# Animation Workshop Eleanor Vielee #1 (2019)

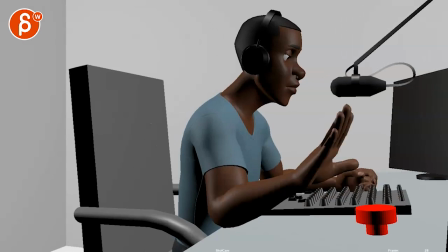all righty let's play this in full first
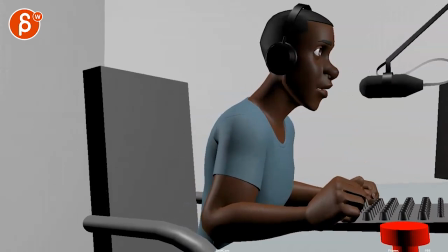1037 nnj here's pink floyd
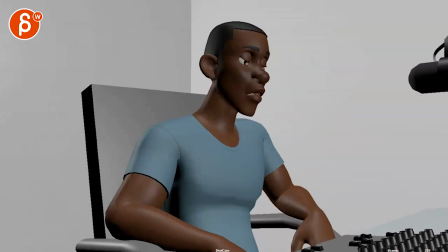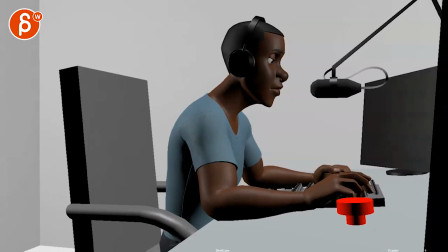all right cool i got some thoughts
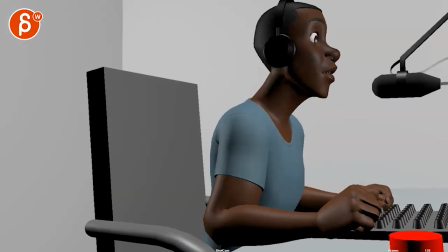overall i think we are a bit too not just animation wise i'm talking just um just staging wise i think we're hugging this area
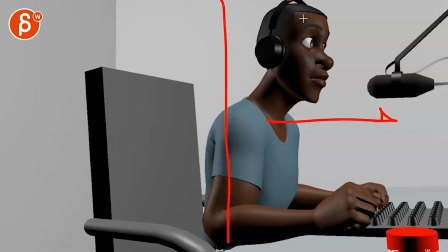of the screen a bit too much and you're almost a bit too high here we're kind of picky about tensions and things but i was basically expecting someone to come out here like or come out of here or here because there's so much room there i understand
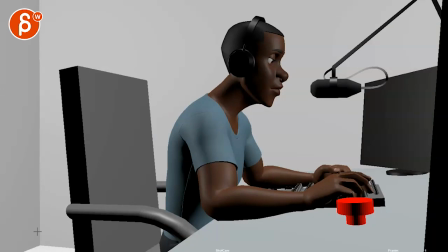you're leaving that room because we end up here but i think you want to do something where you might to extend that set a little bit but i
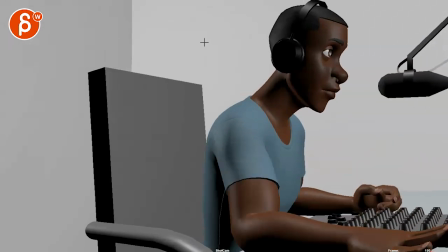mean you could start somewhat here but as you turn around i would still have his head around here and then when he goes back and
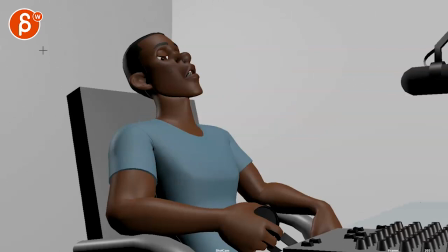i mean this is the furthest we get probably here i mean even if that head is back there it should be okay worst case we just do a
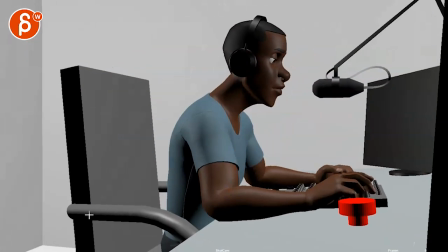slight pan over 1037
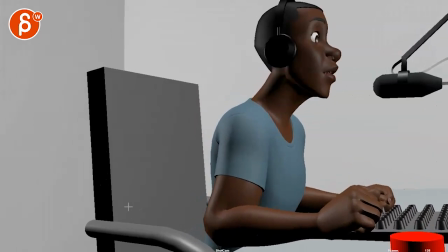nnj here's pink floyd now
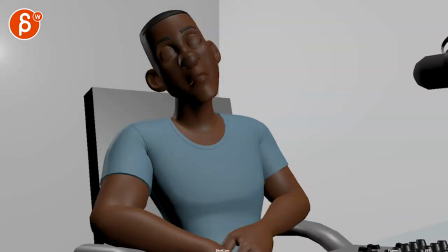the broader question is do we need this camera move because i think you can do everything in here
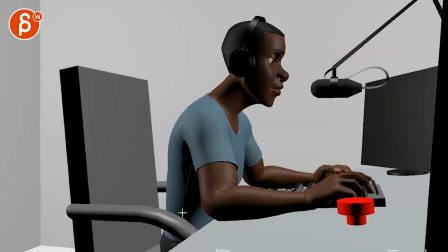because that would make it also nicely balanced he's up here and then he gets away from it he ends up being around here you still have all your um the props over there and then if you feel like well i need to turn my camera so i can see the front thing well then all you need to do
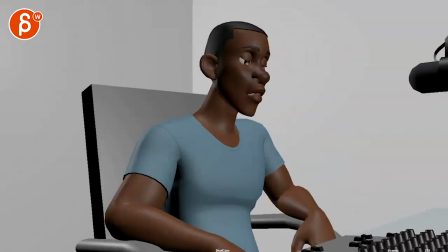is when he goes back he has a bit of a turn in his chair you know you can easily lean
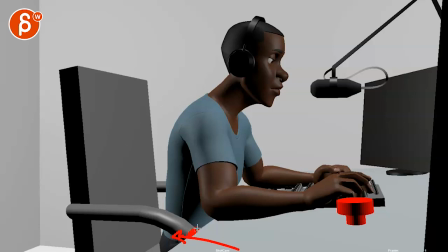back maybe push him off a bit so that there's room to turn that the the armrests don't hit the the table but that
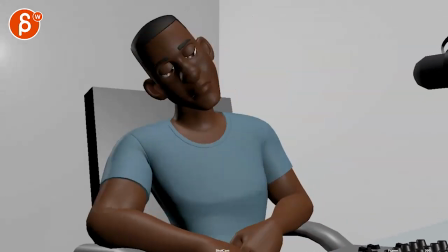would also give you a bit more just a bit more change and contrast in the body because technically right now he just goes back in one axis that's kind of
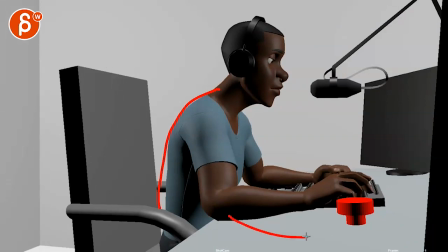it and it could be interesting for him to lean over and maybe with like a push off with the leg we don't see or with the hands and then roll back with a bit of a turn doesn't have to be much but i think that might just be better where you start here
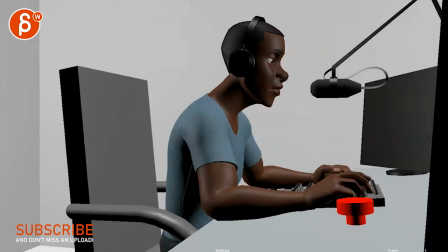and you end up in whatever you have here but with this beginning start frame hope that makes sense
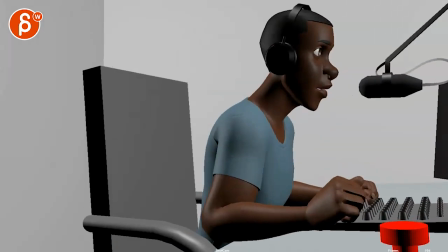but that's a question for you you can email me let me know why do you want to do that camera move if you really
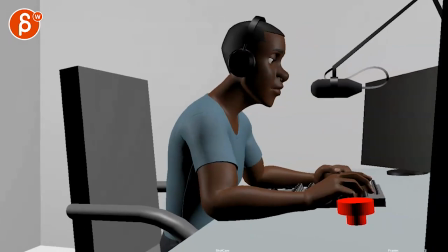um if you really want to stay with that which is totally fine too i don't mind but i think it would totally work without it the problem
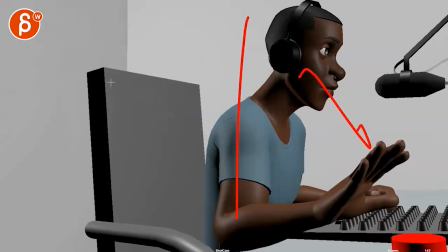that i have is with the current move is that we're very very edgy on this side where i would rebalance it and move him over this
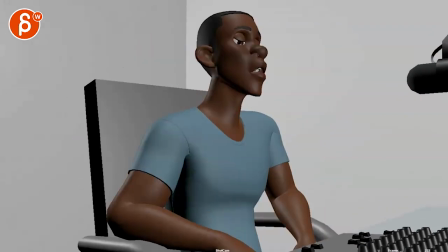way so just kind of reframe the camera for that and if he goes back this way again you might have to pan over a little bit so he doesn't
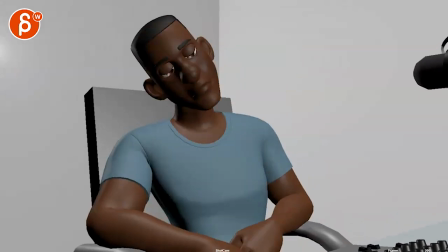go too far this way but all of this could be solved by not moving the camera at all
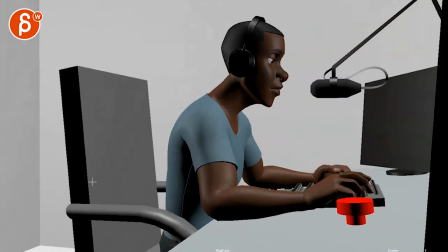other than that